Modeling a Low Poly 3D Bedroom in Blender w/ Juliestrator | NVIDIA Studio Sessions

Hi! Welcome back to the last episode of this mini series! Today we're modeling the last room, which is a cute mini bedroom.
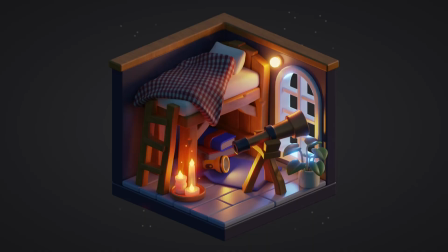0:12 Let's go! Here's what the end result is going to look like when we're done with the tutorial.
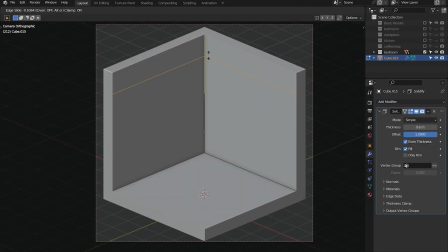0:17 I'm starting as usual, creating a cube, deleting three front facing faces, and using Solidify modifier on it.
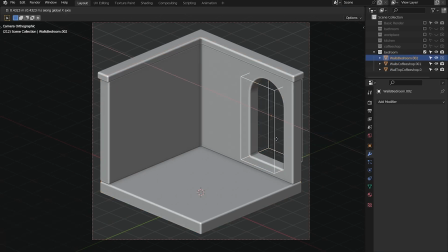0:24 I added an edge loop and separated the top part into its own object. This way I can change the thickness of just the top part separately.
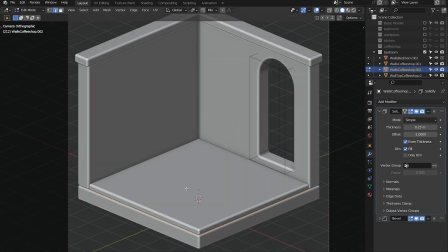0:32 Here I'm making the floorboards and selecting every other edge to dissolve it. If you've been paying attention during the previous video in the coffee shop scene,
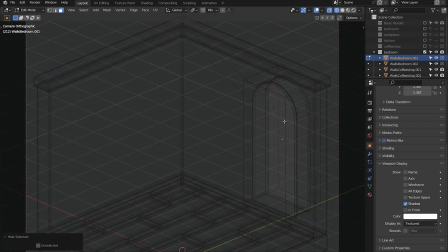0:41 you already know that what I should have done instead was use the select shortest path.
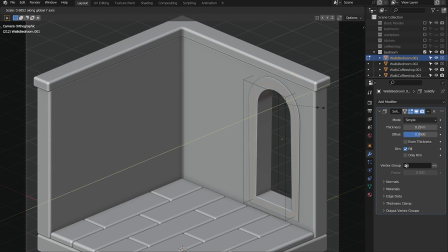0:46 It's a tool that allows you to select the first edge, hold ctrl, select the last one,
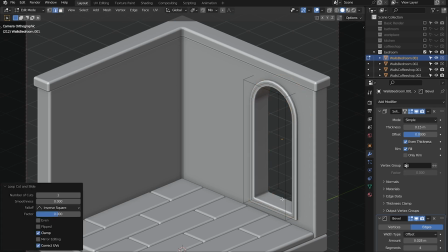0:51 and then you'd be able to choose the amount of edges in this case that are selected and deselected in between those.
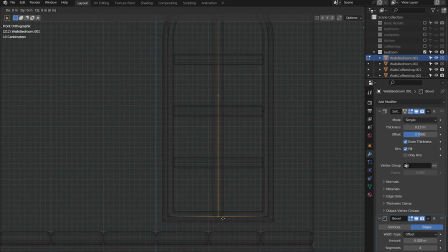0:59 Here as you can see I'm starting to work on a window and then I'm gonna move on to bigger pieces of furniture as usual.
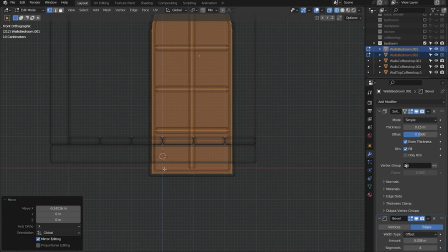1:06 This room is a little bit different from all the other ones because this time I didn't have a
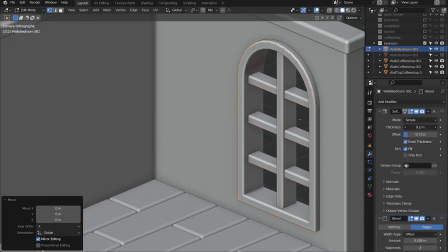1:12 detailed sketch or rather I didn't have a sketch that I ended up going with.
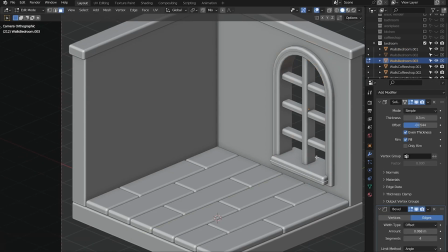1:17 To tell you a secret I sketched the bedroom first. It wasn't actually the last room that I designed. Here's what the sketch that I'm working off of right now in the video was looking like.
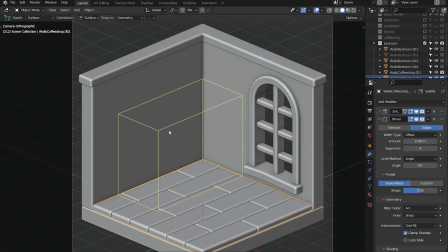1:27 As you can see there away more pieces of furniture in the room, compared to the results that I showed you in the beginning of the video.
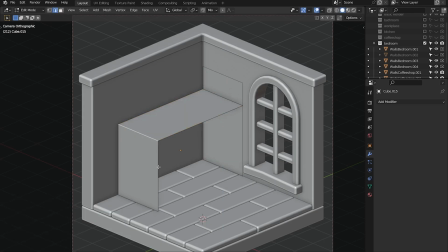1:34 That's because I designed this room before I ever decided that the rooms are going to be mini rooms with less furniture than a regular room, so that you can actually see the results, the details that I'm adding to each individual piece of furniture.
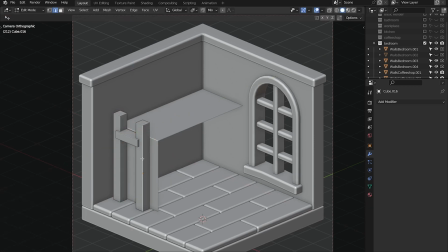1:48 So I wanted to tell you a little about my thought process when I'm deciding which pieces of furniture to leave, which ones are essential, and which ones I can skip. When I was starting with a sketch, the only thing I knew is that this was going to be a cute isometric bedroom.
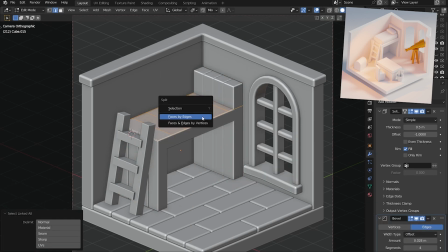2:04 What I ended up going with was a bedroom where the bed is not the main object. So what I wanted to show is that this person cares more about the knowledge than about their living conditions.
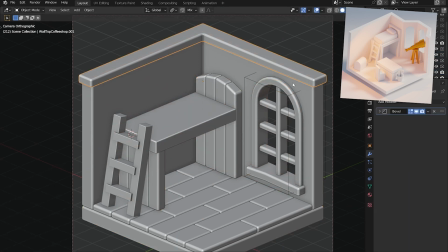2:19 To show that, I decided to have a golden telescope compared to something like a
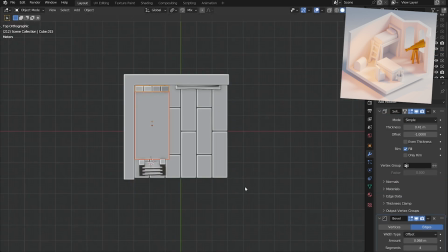2:25 rustic bed that probably should look like they just built it themselves from the scraps of wood that they found somewhere.
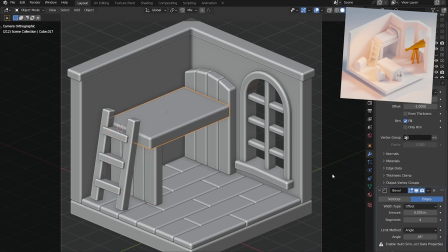2:33 And me describing that to you just now is exactly what
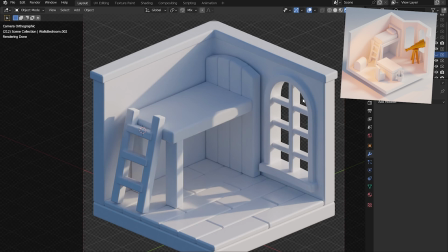2:38 my thought process was when I was deciding on which parts of the image are essential.
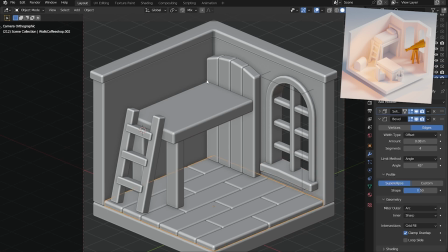2:43 When I describe the idea behind the image. This is what I talk about.
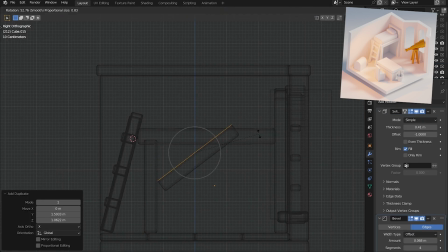2:49 The bed compared to the telescope.
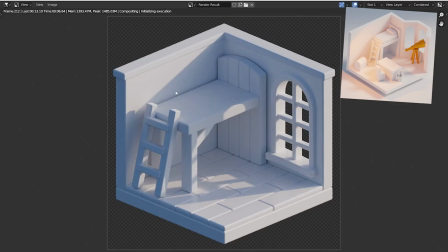2:51 What I wanted to have as well is their work desk with a bunch of papers and books on it,
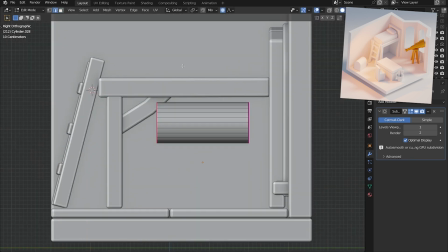3:00 something for, I don't know, maybe they're tinkering with, or maybe some of their research papers that they're writing.
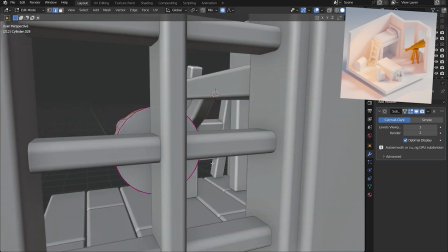3:07 I wanted to also have a bookshelf under the bed, but all of those things were extra.
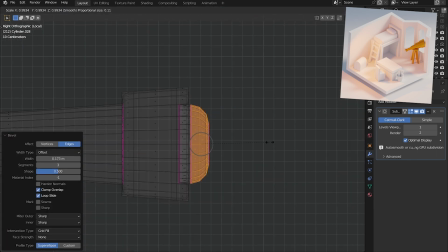3:13 The essential part of the idea is what I was describing in the first sentence. The bed compared to the telescope.
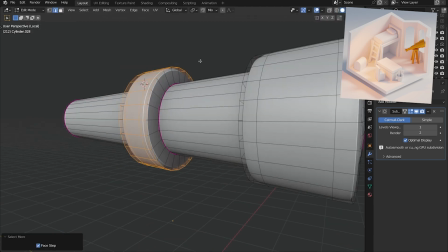3:20 So that's what I kept.
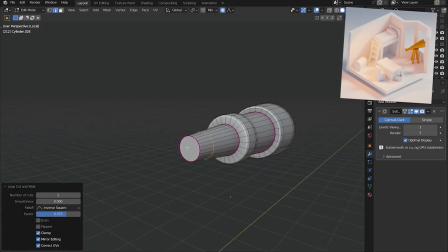3:22 When you already have an idea, dropping something is really difficult, and you would think, oh people would absolutely miss that.
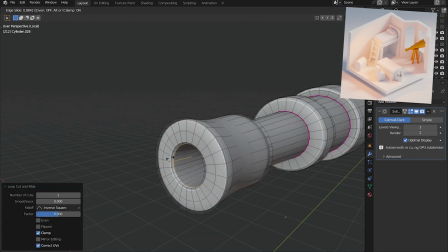3:30 But in general, in my experience, people don't really know what they're missing.
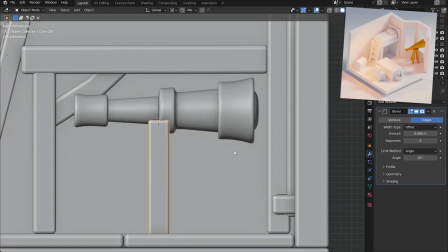3:35 For example, if you've been watching the series, if you've been paying close attention,
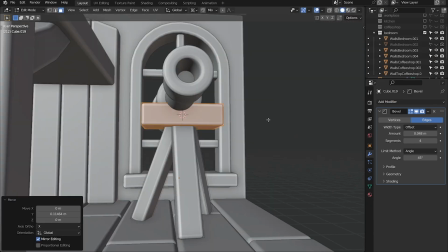3:40 or not even close attention, if you've just seen the first episode of this series, the one where I was modeling the bathroom scene.
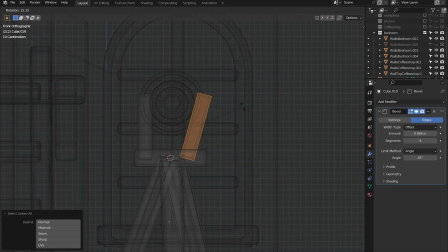3:47 Have you noticed that there was no toilet there? And you personally might have.
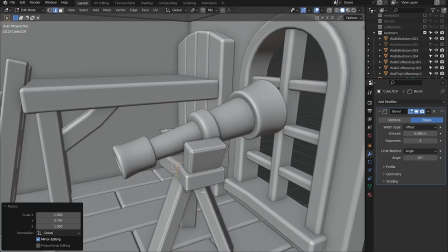3:51 But I showed the resulting image of the bathroom scene to someone, and they looked at it for a while,
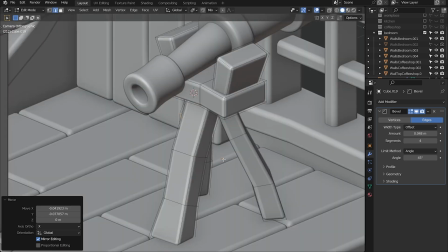3:57 commenting on the overall vibe of the scene, the colors, the composition, things that they liked about it.
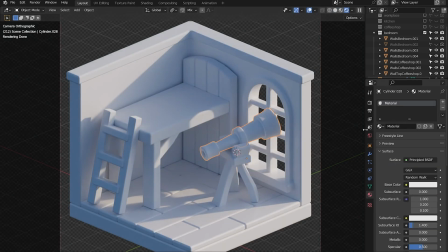4:04 And only when I mentioned that there is no toilet did they notice that. And that's a toilet in the bathroom.
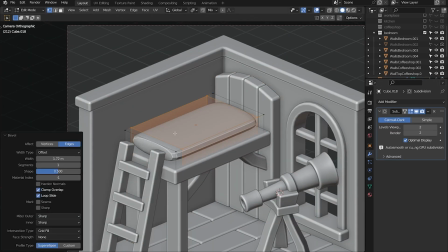4:11 I guess there are places in the world where the toilet room and the bathroom are usually separate, but it's still very common, right, to have a toilet in the bathroom.
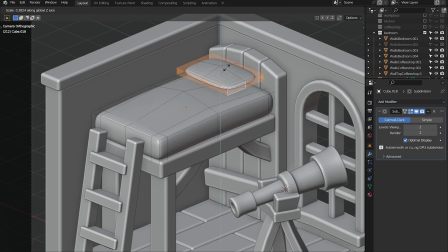4:20 So if you're skipping something like a work desk in a bedroom, where...
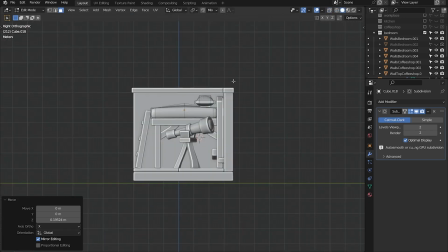4:24 I mean, not everybody has a work desk in a bedroom, so nobody will ever notice something that you skip.
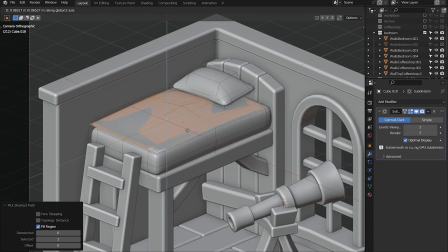4:30 So I guess the generic quote about the perfect composition
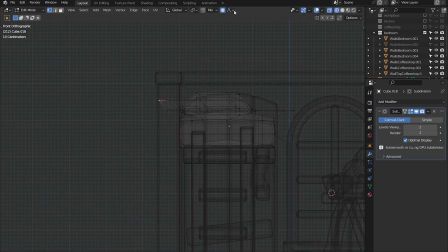4:34 being the one that you can't remove anything from is kind of very applicable here.
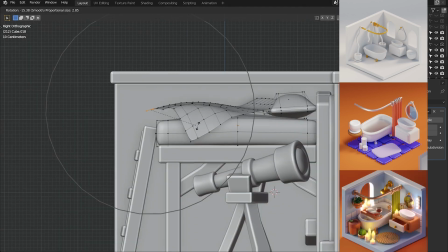4:40 Here are the work-in-progress shots for the bathroom scene. As you can see in the first sketch, it was just a regular-sized room and yeah, it had a toilet there.
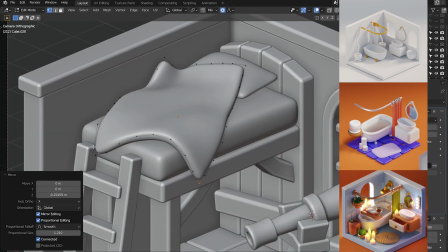4:49 But because the main inspiration behind this room was the zen space full of candlelight and coziness and atmosphere,
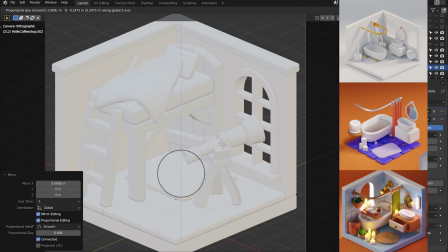4:57 I decided that a bathtub is gonna be a focus point of this piece. Back to the bedroom.
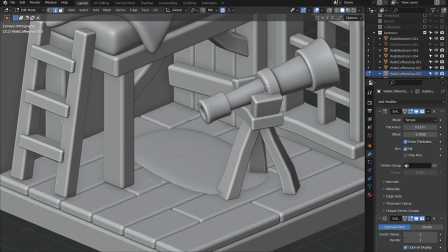5:04 As you can see, I designed the bed itself and the telescope. Now I'm thinking, what can I fit under the bed?
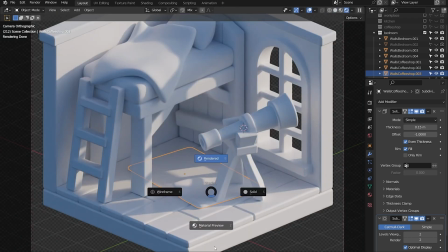5:09 What would help me tell the story that I want to tell? I decided that this cozy nuke was pretty much perfect for reading a book there.
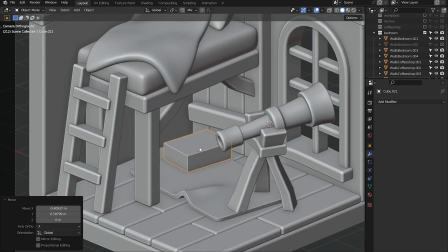5:18 So here's me making a book. By the way, isolating your objects when modeling them is an absolute lifesaver.
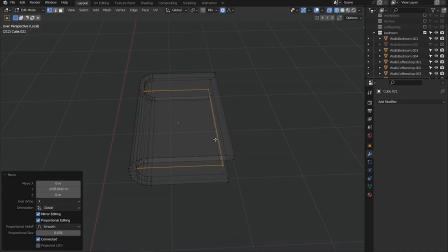5:24 You do that by pressing I. As you can see, I started with a rectangle, beveled the edges on the spine, and inserted the faces where the paper would go.
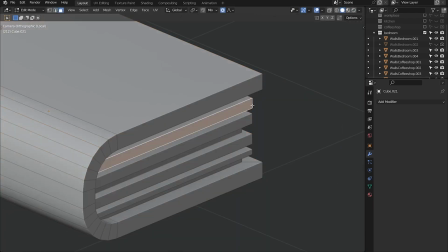5:32 Then I copied a bunch of rectangles of different thickness to imitate the pages.
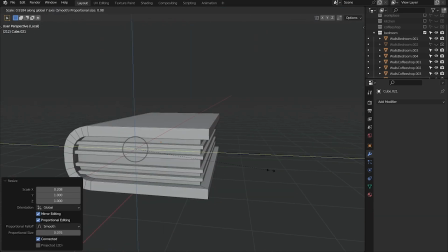5:36 To make a bookmark I copied an edge, scaled it, extruded it a couple of times, and then beveled the edge where the bend would be.
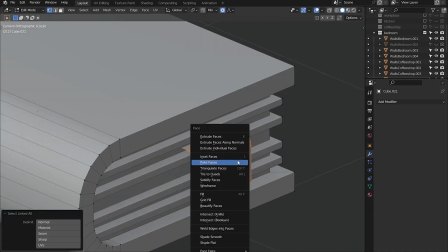5:43 I added an edge loop in the middle and moved the vertex up so that it imitates a cutout.
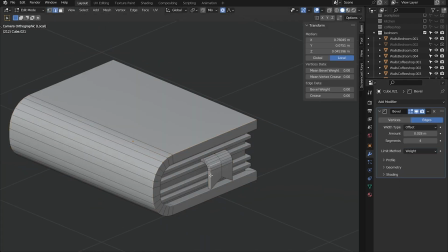5:48 This time, as you can see, I didn't use the solidify modifier, I just pressed ctrl f f s to extrude faces along normals.
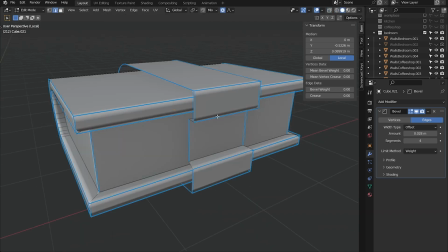5:55 This is because this bookmark is a tiny part of the book and I wouldn't want to make it into separate object just to add some thickness.
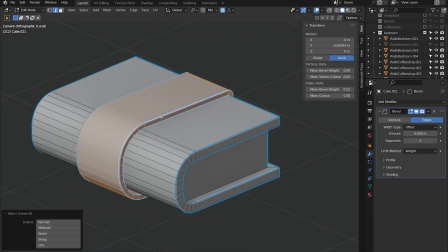6:01 Here I'm doing the same with the belt that goes around the book. CTRL FF S. The best shortcut in blender by the way.
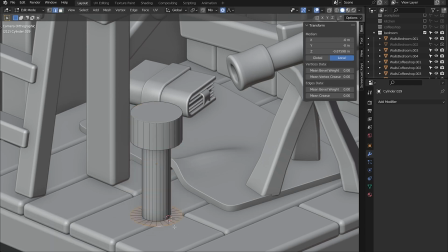6:08 What kind of cozy reading nook wouldn't have a flashlight? Let's model one.
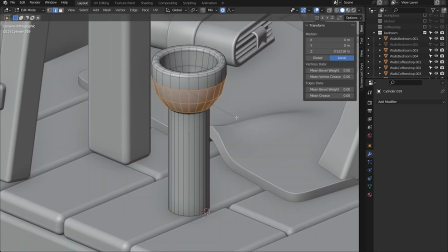6:11 I'm starting with the cylinder using the add primitive tool, adding the edge loops, shrinking the bottom part down, inserting the top face and beveling all the straight edges.
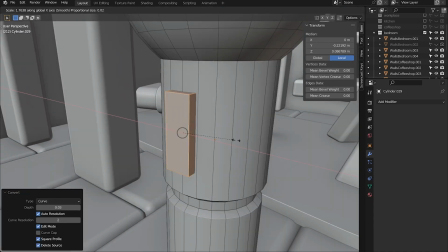6:19 Let's make the button. I'm copying the edge and converting it to a curve with the rectangular profile.
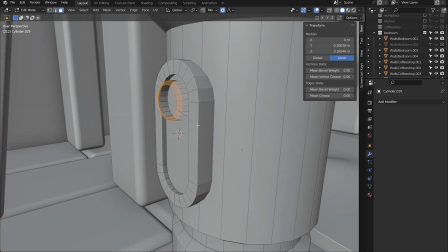6:25 Alternatively you can just copy the face that is facing the camera. As you can see, I made the entire button with a combination of bevel, insert, and extrude.
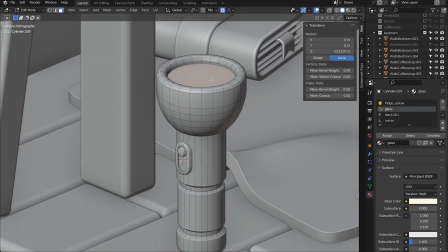6:32 The material setup here is very easy, all of them are principal BSDF, with variation just in base color, roughness, and specular.
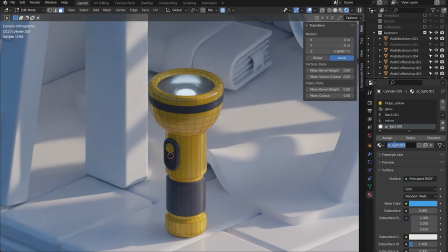6:40 The light bulb is also emissive, and the mirror material around it is also metallic.
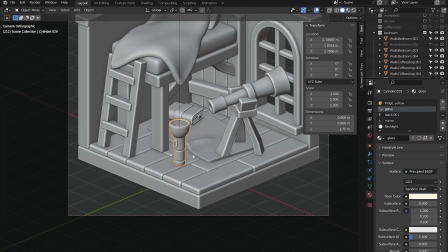6:46 Just an emissive light bulb inside there is not really a strong enough light source for this scene, so I'm also adding a area light.
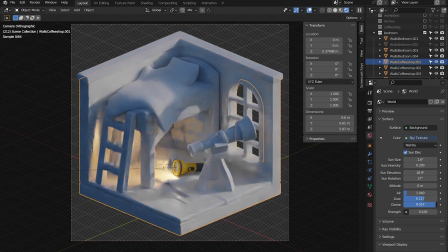6:54 I'm making it circular, and also I'm parenting it to the flashlight so that I don't have to worry about the light separately from the flashlight.
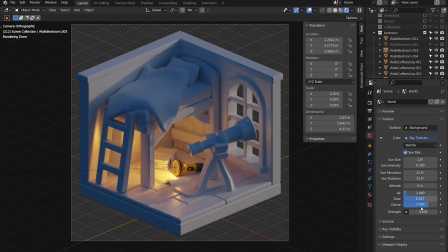7:03 I added a lot of details to the objects already, and I didn't figure out the colors or lighting just yet.
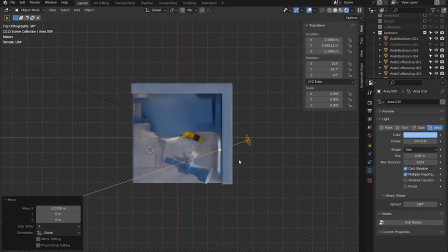7:10 It's definitely time to do that.
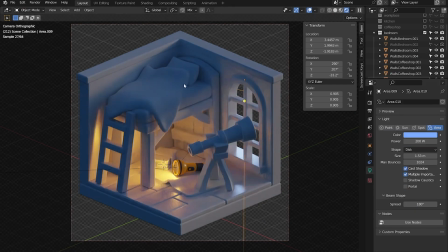7:12 Here you can see I want a contrast, I want a dark scene, I want to exaggerate the warmness and coziness of this reading nook.
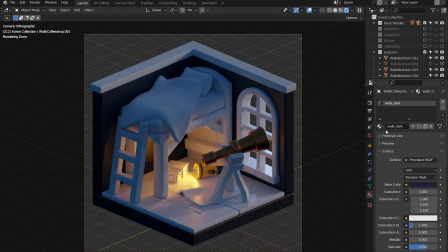7:19 That's why I'm adding a very very warm light coming out of flashlight, and contrasting it with the cold light coming from the street.
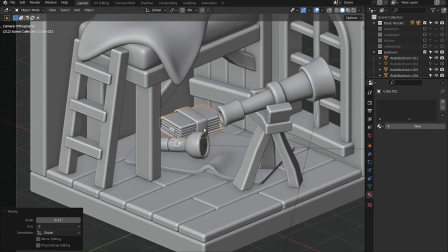7:28 I'm experimenting and seeing which lighting setup would work. If I rotate the flashlight towards the ladder, it's gonna add a rim light, so accentuate the ladder,
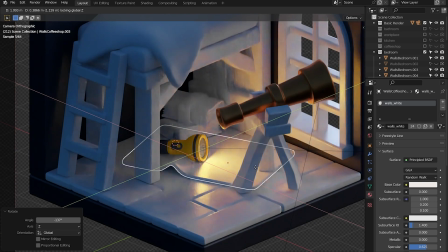7:36 versus if I rotate it towards the telescope, it's gonna add this nice rim light on the telescope.
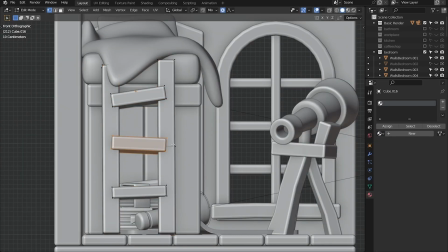7:42 And since the telescope is one of two primary elements of the scene, the focus of it, I'm going with the rim light on the telescope, so the flashlight pointing right.
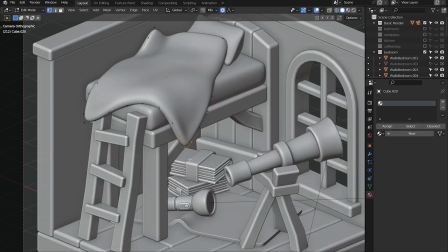7:50 Time to add more details. As you can see, I added some imperfections to this ladder, because I want the whole bed setup to look rustic.
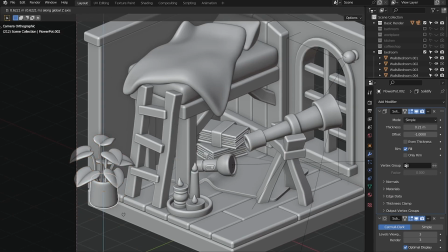7:58 And here I'm bringing elements that we modeled in the previous tutorial. A plant, a wall light, and some candles.
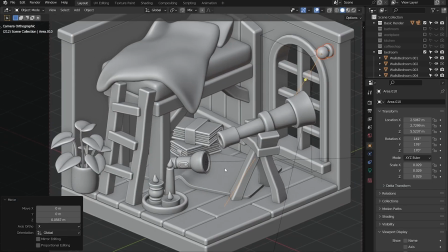8:05 All of them I modeled in the first episode of the series, where we were modeling the bathroom.